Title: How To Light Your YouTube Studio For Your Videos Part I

There's other things that you can do that are going to brighten up the type of picture that I have. Number one would be what's known as a fill light. So along with the key light that's going to be on my right-hand side, you would have a secondary light on your left-hand side. But here's the trick with the fill light. The fill light should never be as bright as your main key light. That always needs to be the brightest light in the picture, is that main light, your key light. So let's say you didn't want to get a fill light. There's another way that you can get some additional light on your face without a secondary light. And I'm going to tell you how to do that just by using a little white poster board. All you have to do is put this poster board up, and it's actually going to reflect the light from the key light back onto the shadowed side of your face, and this is going to brighten up your entire face.
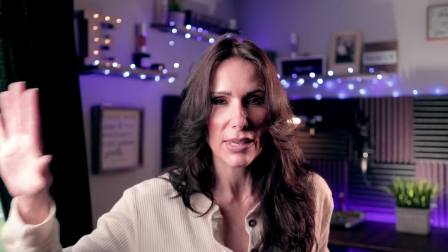5:17 So let me do a demonstration. So right now I have the key light setting just so with the Rembrandt lighting.
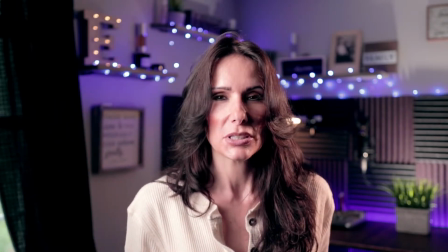5:23 Now I'm just going to lift the poster board,
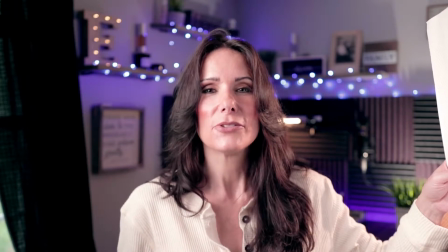5:28 and look at how that immediately filled in the other side of my face to give my face a more evenly lit lighting look.
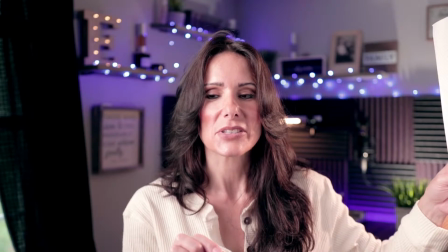5:38 So if you're doing something that you know, a talking head video,
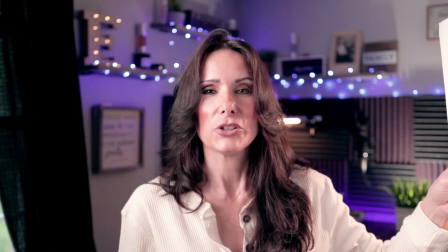5:44 and you want something that is less dramatic and a little more well lit, you can either do the fill light, or you absolutely can use the bounce card.
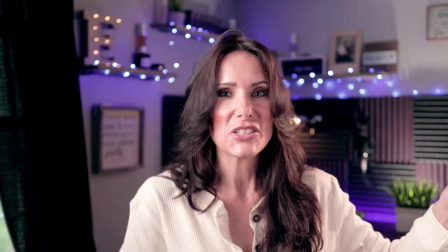5:52 Now the bounce card just needs to be out of frame of the camera.
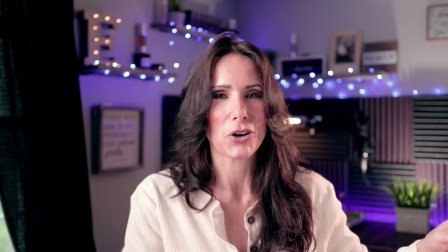5:57 You never want your camera to pick up the little things that are, you know, going on, like the microphone trick I told you about.
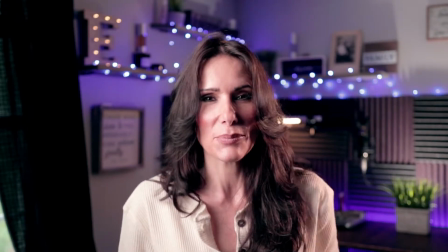6:05 The microphone is just out of frame of the camera, but it's there and it's working.
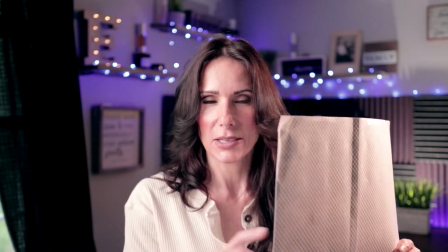6:09 Same thing with the poster board.
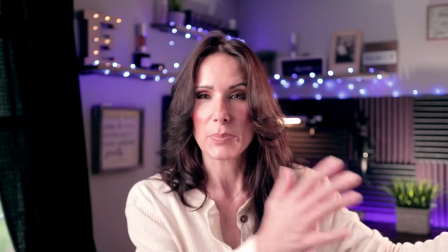6:12 You could either tape it to the microphone stand so that the light is bouncing off of it back onto your face, or you could clamp it on.
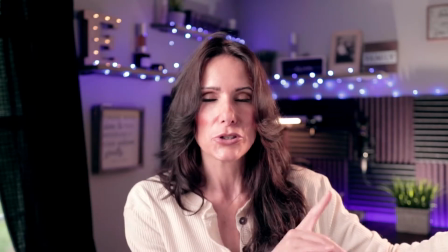6:19 There's many different ways for you to mount that poster board.
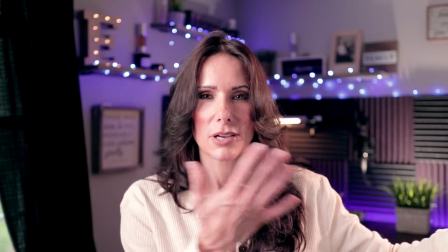6:23 So what do you guys think? Okay, so fill board, none.
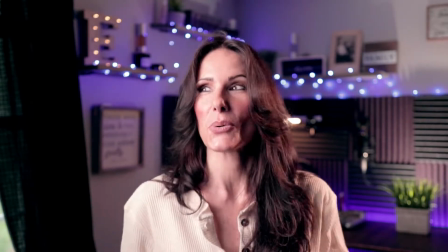6:30 I'm looking at my monitor. I like the more dramatic look, so I like the Rembrandt lighting for me personally. It is a dark and dreary day here in New Jersey, so I'm not getting a whole lot of sunlight, and I normally have to film at night because this is the office, and normally this place is a hive during the day. I really can't do too much filming during the day, so it's very hard for me to take advantage of the beautiful sunlight that does come spilling through the window, unfortunately. So let me talk about the other lights that you're able to see within the actual camera frame. Let me just put the poster board down.
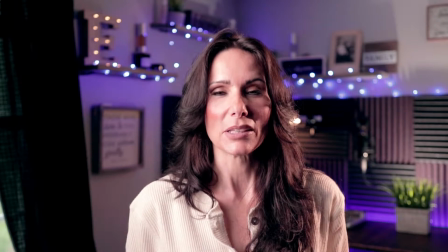7:13 So you may notice there's other lights going on behind me, like the fairy lights that are off behind me.
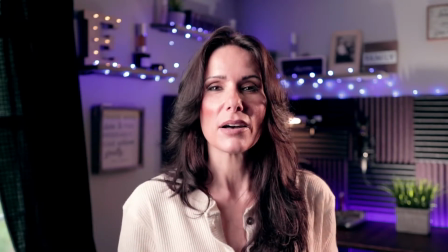7:21 There's also an LED strip that is on the back desk, and you can see that illuminating up. There's also a light behind the plant on the desk,
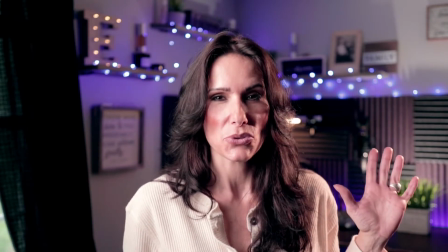7:32 and another light that is hanging off the microphone stand that's illuminating some different things on that desk.
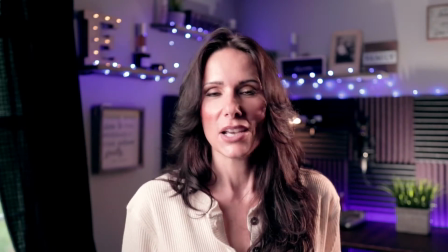7:38 This is what's known as practical lights. So these are basically just decorative lights.
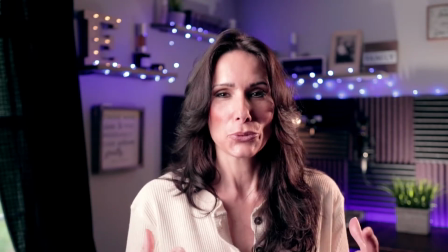7:45 They're not exactly giving you any sort of lighting for the image that you're getting. They're just there to add a little beauty and add a little bit of decoration, just to spice up your video a little bit. So anytime that you can add a practical light, beautiful. I wish we could use candles because I like the way candles look on film, but this is an office, and you know, there's a lot that can go wrong with candles, accidentally leaving them lit, what have you. So, or I could get fake candles, those, But I like the fairy lights too.